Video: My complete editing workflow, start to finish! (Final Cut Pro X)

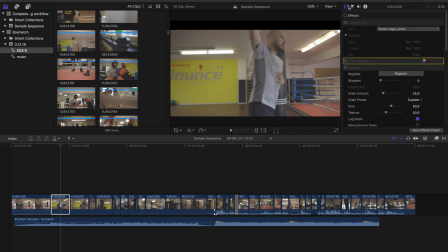495s
So after this, I have my complete raw cut edited to the music and this is where we go from here. So in this particular case, since I wanted to have really epic and feel cinematic, I wanted to add a ladder box.
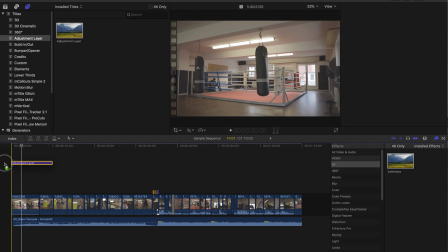509s
And usually I don't like adding ladder boxes on adjustment layers, but just export the project in the appropriate aspect ratio.
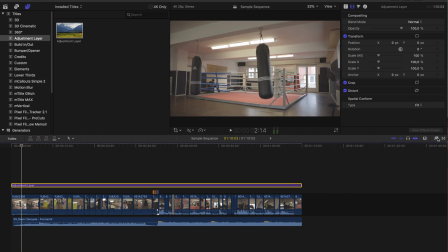518s
But YouTube pretty much has a problem with everything that isn't 16 to 9 especially if you want to add end screens or something else to your video so in this case we actually added a ladder box so what we did is just put an adjustment layer on top add a ladder box and
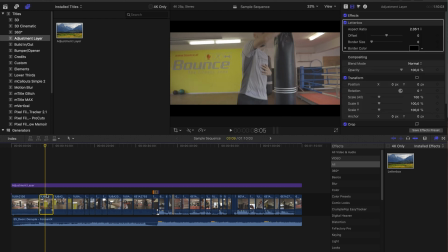536s
chose the 2.35 to 1 ratio because i feel this is the most cinematic and obviously since we shot everything in 16 to 9 we need to go through every clip and just move it around a little bit to optimize the framing. So after we're done with that, here comes my favorite part and that is color grading. I already did a color grade in 30 seconds tutorial the other day on our YouTube channel so I'll link it up here so you can check it out in a little bit more depth but I will obviously walk you through the process that I did for this video in particular.
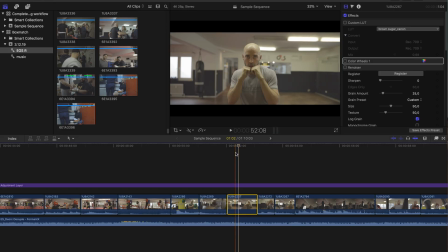570s
So the first thing we need to do is we need to find a reference frame that we actually want to color grade.
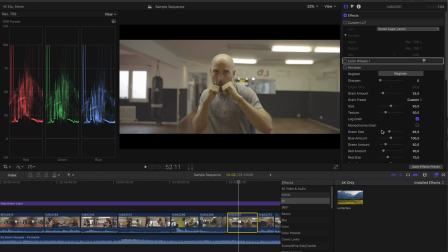577s
So I took this one and the first step I'm doing is color correction. So I'm actually correcting the exposure. I'm bringing back saturation since we shot everything in log. I will also adjust the color temperature and a little bit of contrast into the video.
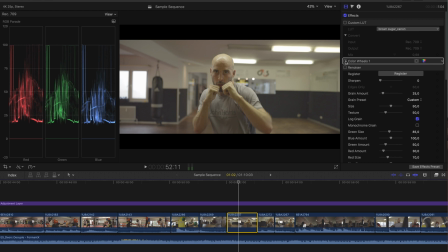594s
So this is pretty much the footage after the color correction. Next up we add a custom lot.
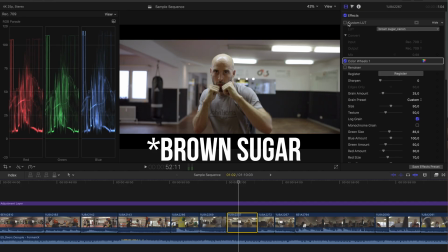602s
In this case i wanted to go for a really cinematic feel like i already said so i chose bluebird from our canon lot pack and all
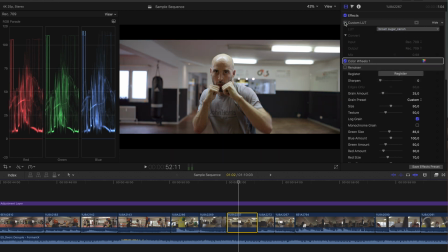610s
our lot packs are in sale right now they're 25 off on sale on our website you don't need any discount codes just go onto our website links in the description below if you want to purchase one of our lot packs next up i add some film grain because i think this is a pretty good stylistic
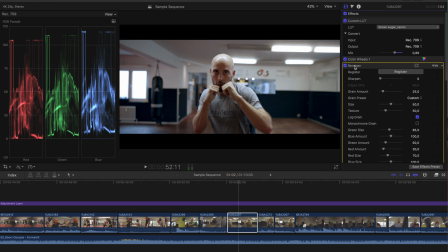627s
choice for a box film since it gives the whole thing a little bit more cinematic vibe and a little bit rougher tone to it. And my weapon of choice here is the Renoiser by Red Giant because you have a lot of options to choose from and you can actually adjust the grain just to your liking depending on what your footage looks like.
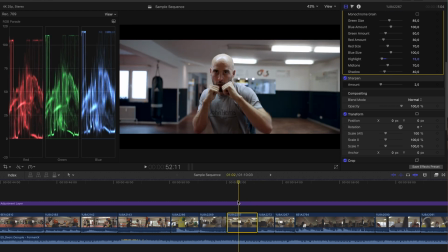648s
So the last thing we did is just sharpen the image a tiny bit since Canon footage especially in 1080p is a little soft which in general I like but a little bit of sharpening goes a long way here and I just use the internal sharpening tool which actually works pretty well.
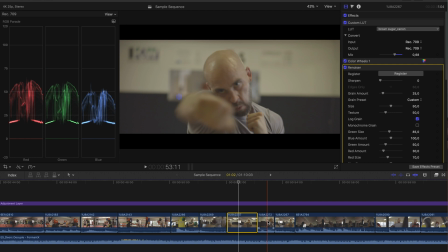665s
So once we have our reference frame completely color graded to my liking I will just copy the attributes and paste them onto any other clip that looks
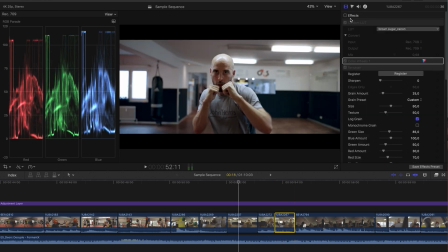674s
pretty similar to get a complete consistent feel and I usually just copy and paste the same edits to other clips but I will still do some
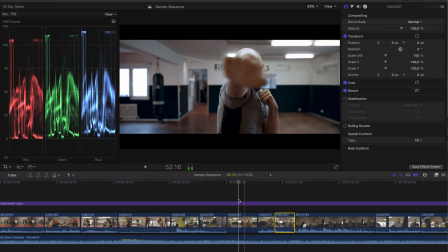682s
minor adjustments like color temperature if it was shot in a different light setting and then go copy and pasting it
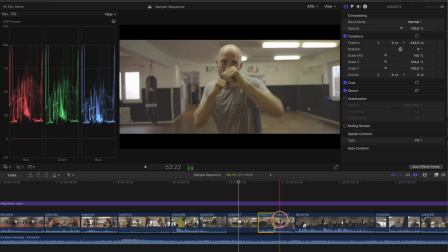690s
all over again since all my footage has a consistent feel to it and the entire timeline is color graded.